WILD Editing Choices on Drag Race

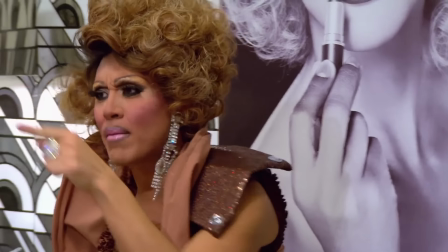My absolute favorite, though, something that is so creative and just so smart of them to do,
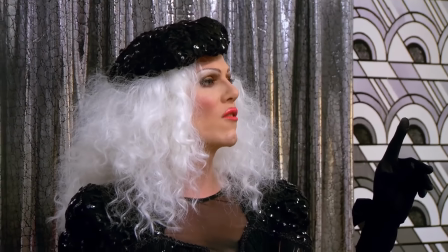is on season 4, when Jeremy and Sharon are fighting for like the 20th time or something, I don't know.
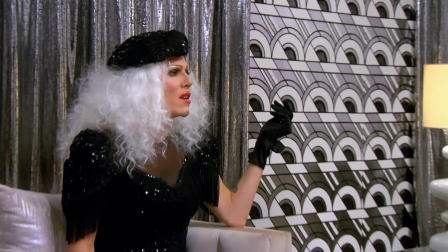In the earlier seasons of Untucked, there were two rooms that the queens would go in to film, and a lot of the time,
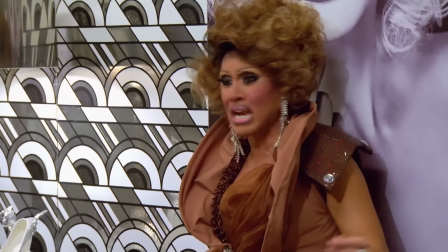halfway through filming Untucked, there would be this clip of Rue coming on the screen telling them to move rooms.
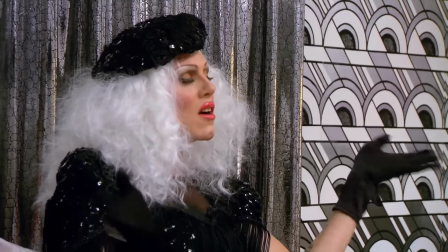So they inserted a clip here to make it look like they were trying to get the queens to move, but they were ignoring the request because they were just fighting so much.
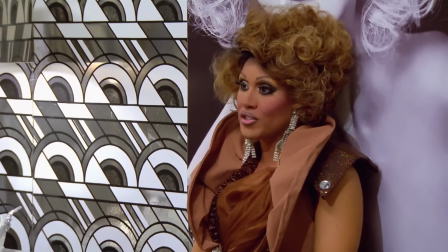You cut me off in defense. Ladies. It's true, you say it every day. Okay, then I'll just shut up.
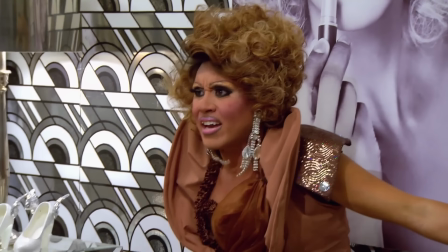Ladies, you put your shit on the table. Silence. I don't give a shit. The fact is, you're trying to make me seem like a fake bitch when you've done the same shit.
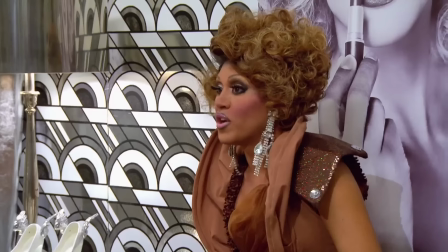And then it cuts to B-roll of Rue just kind of sitting there thinking, but it looks like she's mad at them.
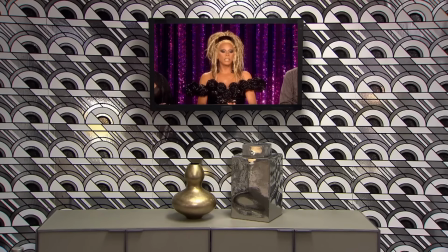And then in one of the funniest things that they didn't have to do, but I am so glad they did,
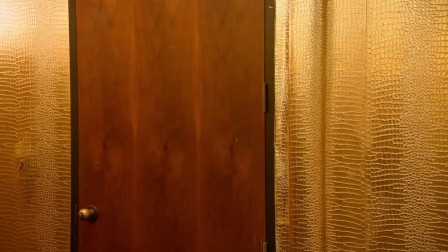they got a clip of Dita sitting in the other room, pretending like she's waiting for them to be there so she can play a game or talk to them,
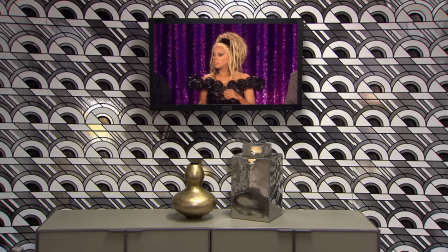and they just aren't going because they're fighting so much.
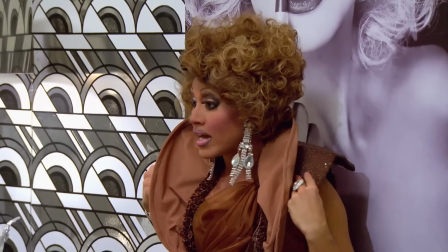And they took the audio of the fight in the room over, and they made it seem like they were fighting so loudly that Dita can hear it through the walls.
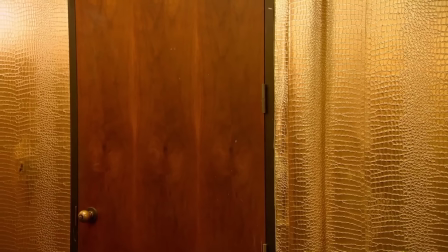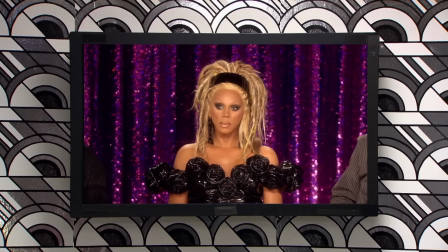It reminds me of like a Lee Dawson edit. I could totally see him doing something like this.
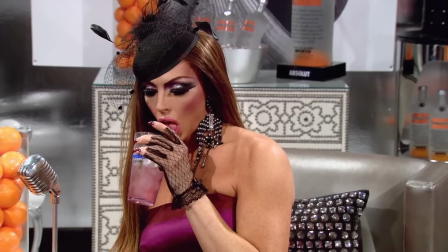It is absolutely hilarious. I definitely do like the modern Drag Race edit because it's a lot more clean cut and honest,
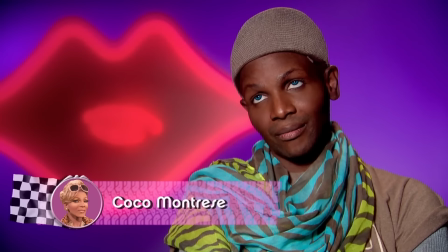but something about the golden age of like season 4 to 6, there are so many twisted things,
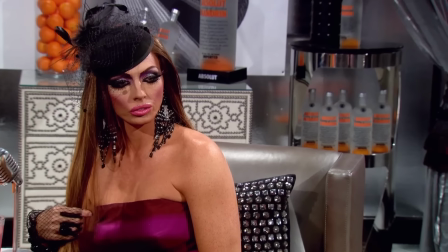crazy choices that they made, and it's so entertaining to look back on.
Back rolls.
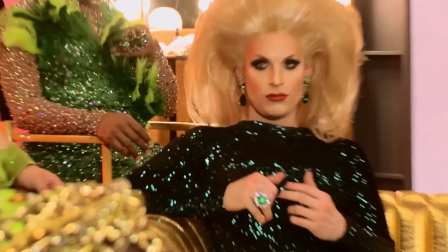And finally, I just want to mention that one season 7 Untucked where that clip of Katya is used like 3 times and none of them make sense.
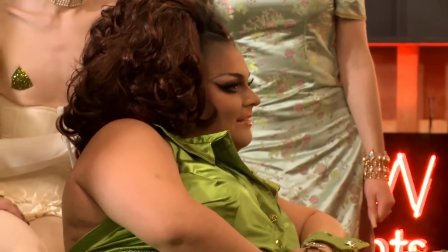They didn't need to cut to a reaction of her any of those times, and the clip in general is just not shot well.
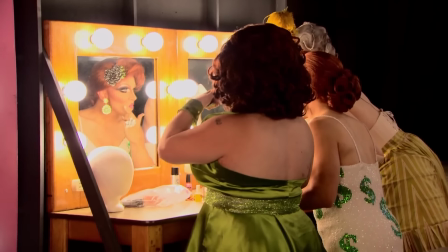It's shaky. It's like it's about to focus in on her. And somehow it just kept popping up. I think it was genuinely just a mistake.
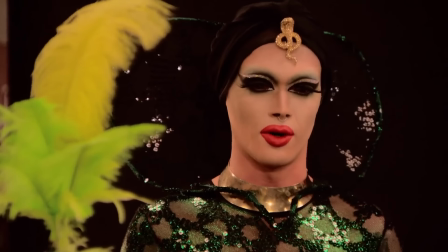That third one especially is so funny because Pearl is like talking about maybe going home,
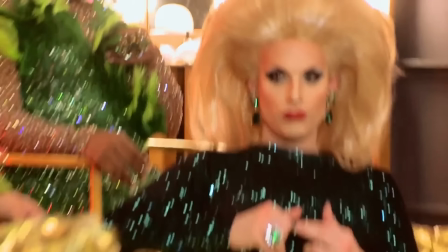and then it cuts to Katya looking away from her, and then it cuts to another clip of her looking at her.
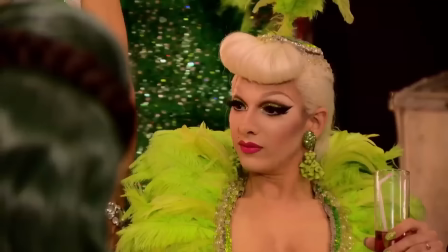Great. I'm wearing just as much green as Violet is. Let's be real. Infatuation that the judges have with Max.
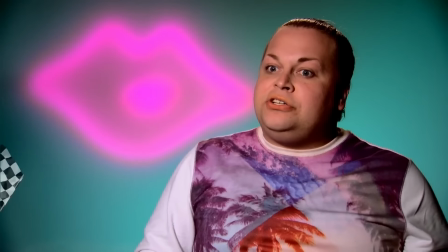You're glued to...
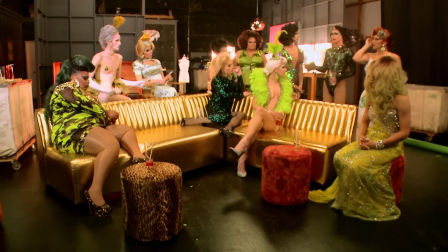I at least wanted y'all to know that you've all been very amazing.
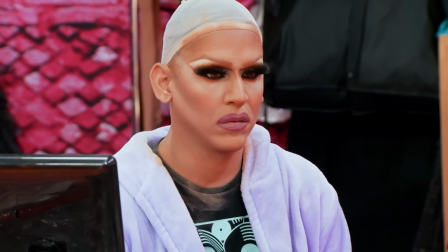There's honestly a lot more clips, a lot more unhinged scenes, a lot of things. Maybe I'll wait another year and do another one of these videos.
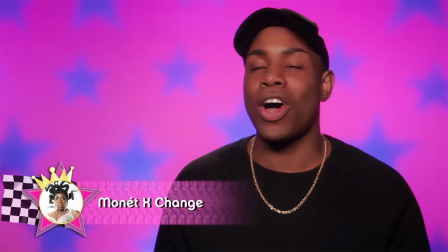But I do want to close on one lip sync. Like I mentioned earlier with All Star 7, let's talk about the Swish Swish lip sync.
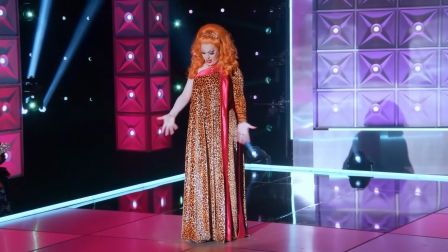Shortly after I released the previous edits video, the Swish Swish lip sync happened and people were upset because of the way it's edited.
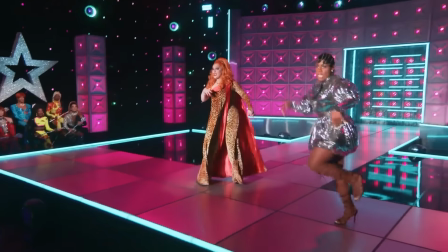Already, I think it's a really weird finale song because I don't think it's climactic in any way,
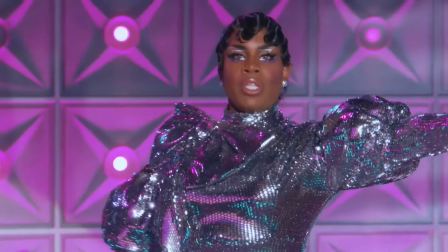but I think the most iconic part of the song is Nikki's verse, which was basically cut out of the this lip sync.
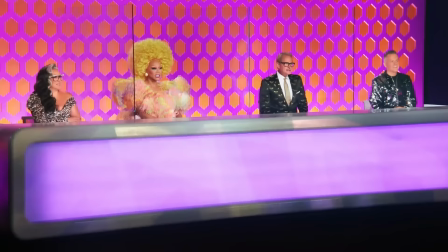So like I mentioned earlier, they did a rough audio dub inserting the statement that based on the performance of the whole season,
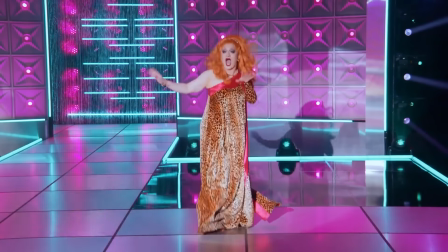signifying that's how they were going to base the win, not on just this lip sync.
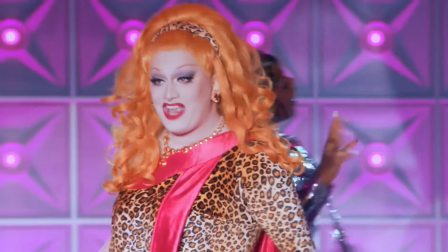And they did this because Jinx had an amazing performance across the whole season, winning 5 challenges, doing just well in basically everything except design.
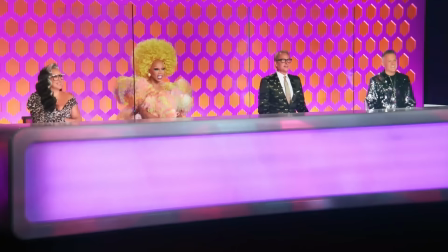But if we're going based off of only this lip sync, Monet wiped the floor. We all know that.
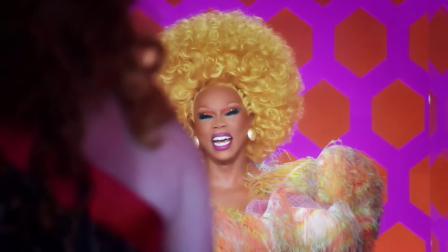They tried with this edit to make it look even. They really, really tried.
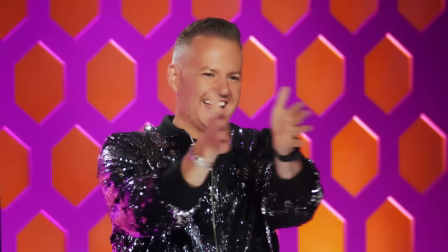But I mean, if you're gonna cut out the entire Nicki verse, you know that Monet ate that up.
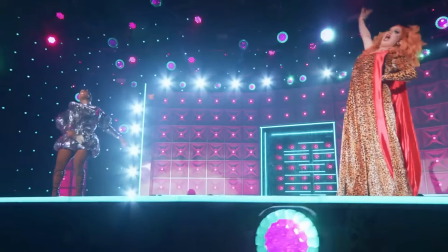It was rumored that Jinx just stood there and watched Monet rap it, and that's basically just giving up in the lip sync. So instead, we're given one of the most abrupt cuts in any lip sync ever,
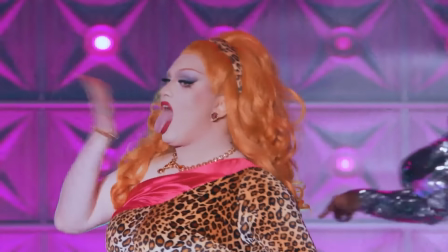and I think they were just at a loss for how they could cover this up.
In the casket.
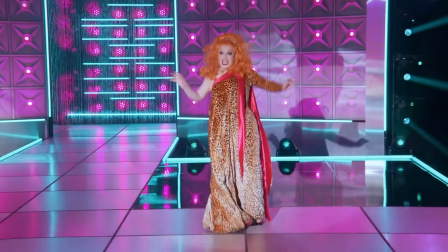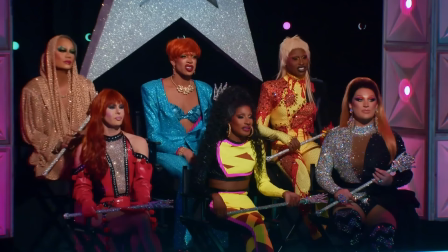This cut of them cutting the entire Nicki verse, Jinx teleporting across the stage, it looks like a YouTube edit.
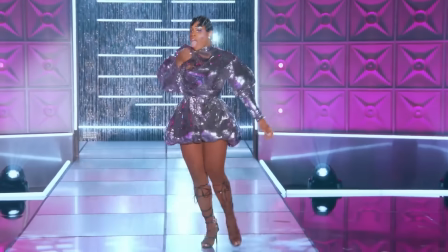It looks like they're trying to get around copyright. This was probably Drag Race editing at its worst, but I totally understand why they did it.
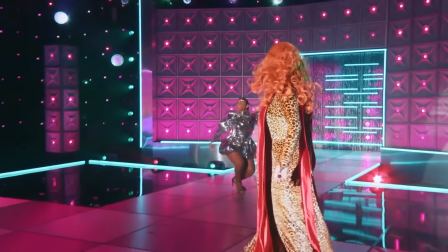I'm more crushed that we'll never see the full performance because I know that this was probably a greatest of all time if we actually saw Monet's performance.
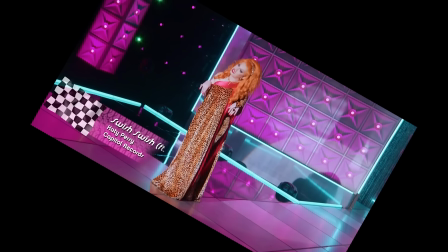It's been a year, guys. The check has cleared for Jinx. I'm happy that Jinx won, but please, please, can we just see the extended version of this? That's about it for me.